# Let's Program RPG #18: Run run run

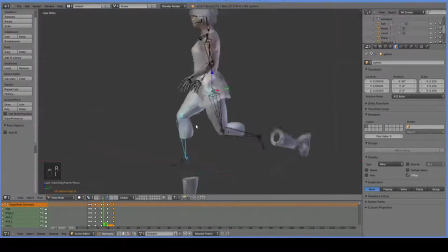(23:36)
Okay, and this is a little bit too far forward. Let's just move there. Now we do want to bring the whole frame down a bit if we can. I use too many words. Frame means too many different things. All right, there we are.
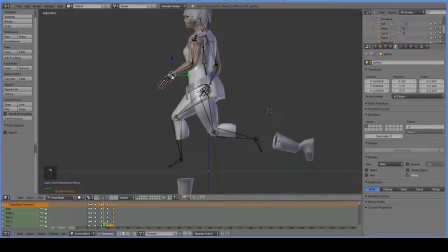(23:53)
And now we can properly and of course I want to exaggerate the arms a little bit because this is where they are actually at their widest.
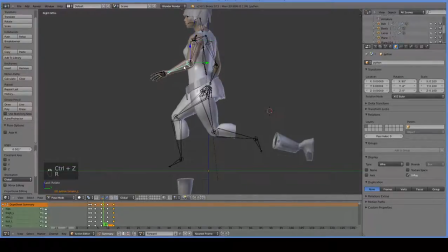So, stomp, dash, stomp.
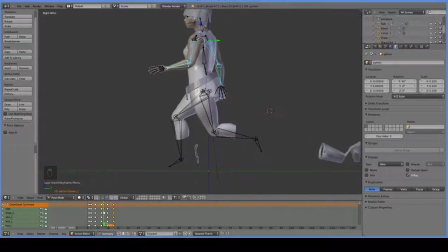(24:29)
Okay, so that stomp doesn't exist. We need to bring her down more, which means that we probably need to actually raise her up on this frame. So, same problem we had on the other side. these frames are too low to the ground.
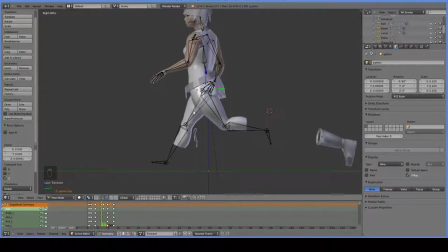Alright, so we now have the correct sense here.
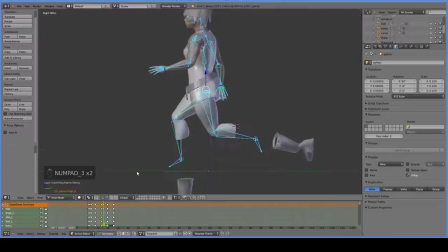(25:06)
And we've got some good stomping going on. So what else is left? We have two more frames to draw.
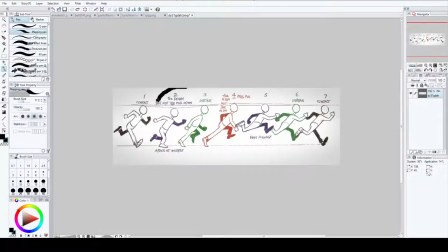(25:12)
We have the we just did this frame, and then we have the high frame.
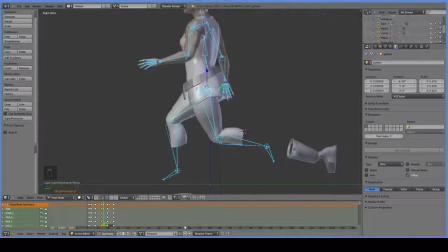(25:19)
The high frame for each of these legs, and that will make our character actually look like they are in the air here, rather than being about to just kind of be off the ground. It'll give us a so push off, and they'll have a strong push off sensation here.
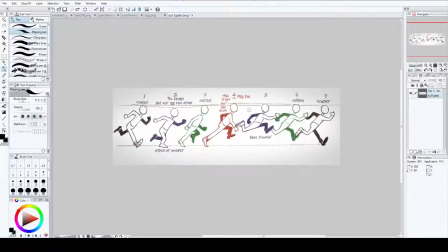(25:36)
So we go from pushing off to being way in the sky, and that's what we're going to draw now.
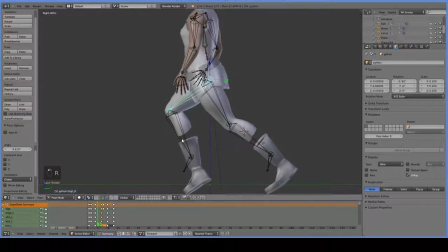(25:45)
So this needs to be, we're no longer anywhere near the contact point, so we need to have this be more like this, and then this should have the leg up like this.
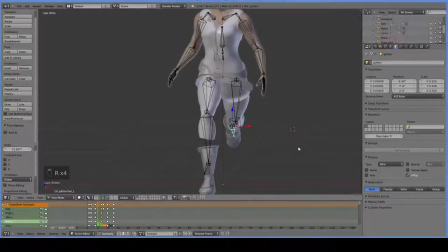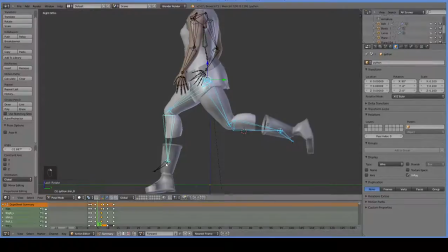(26:04)
Now we don't actually have any interest in changing the arms or anything like that, because they are probably tweening properly. But let's go ahead and bring the character up just a notch. Tick, tick, there we are.
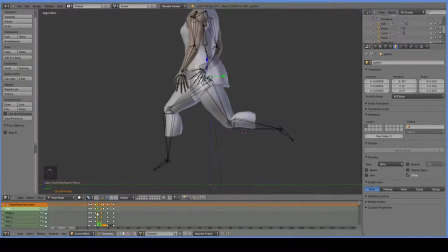(26:20)
So now when we have that jump, it doesn't actually go up, so let's bring him up another notch. Tick. Jump up and then down, see? So you got the jump, down.
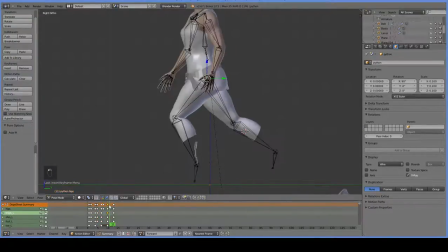(26:33)
And we're going to do the same thing over here, where we go from having pushed off to in the air.
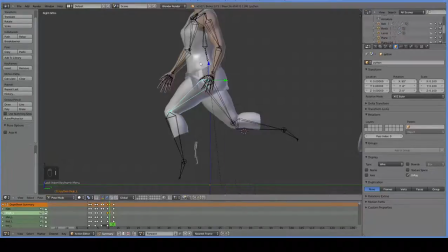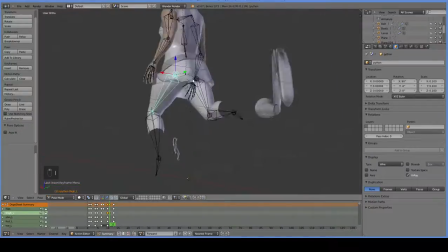(26:55)
And of course, we want that same
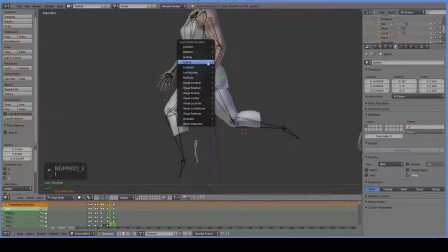so now it's douche. No, that's not high enough in the air.
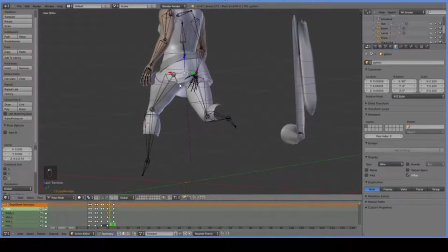(27:13)
There we go.
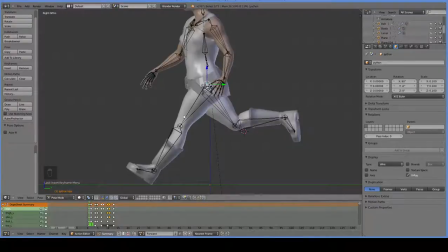(27:19)
Alright, so that should be complete. Let's go back to where the feet aren't falling off and save it, and then go over into Unity and hit play and see what happens.
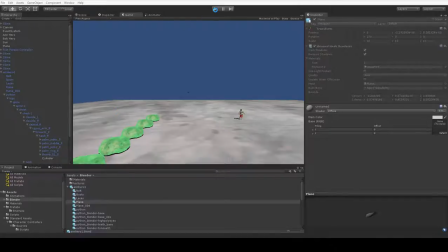(27:27)
Now this took me half an hour to do, and I imagine that if it's your first time it'll take you a lot longer. Run cycles are probably the longest things that you have to animate in the game.
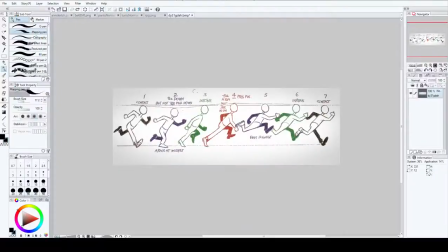(27:38)
You may notice that we didn't actually animate these ones that are marked in between. That's because those tween fine. We don't really have to worry about them.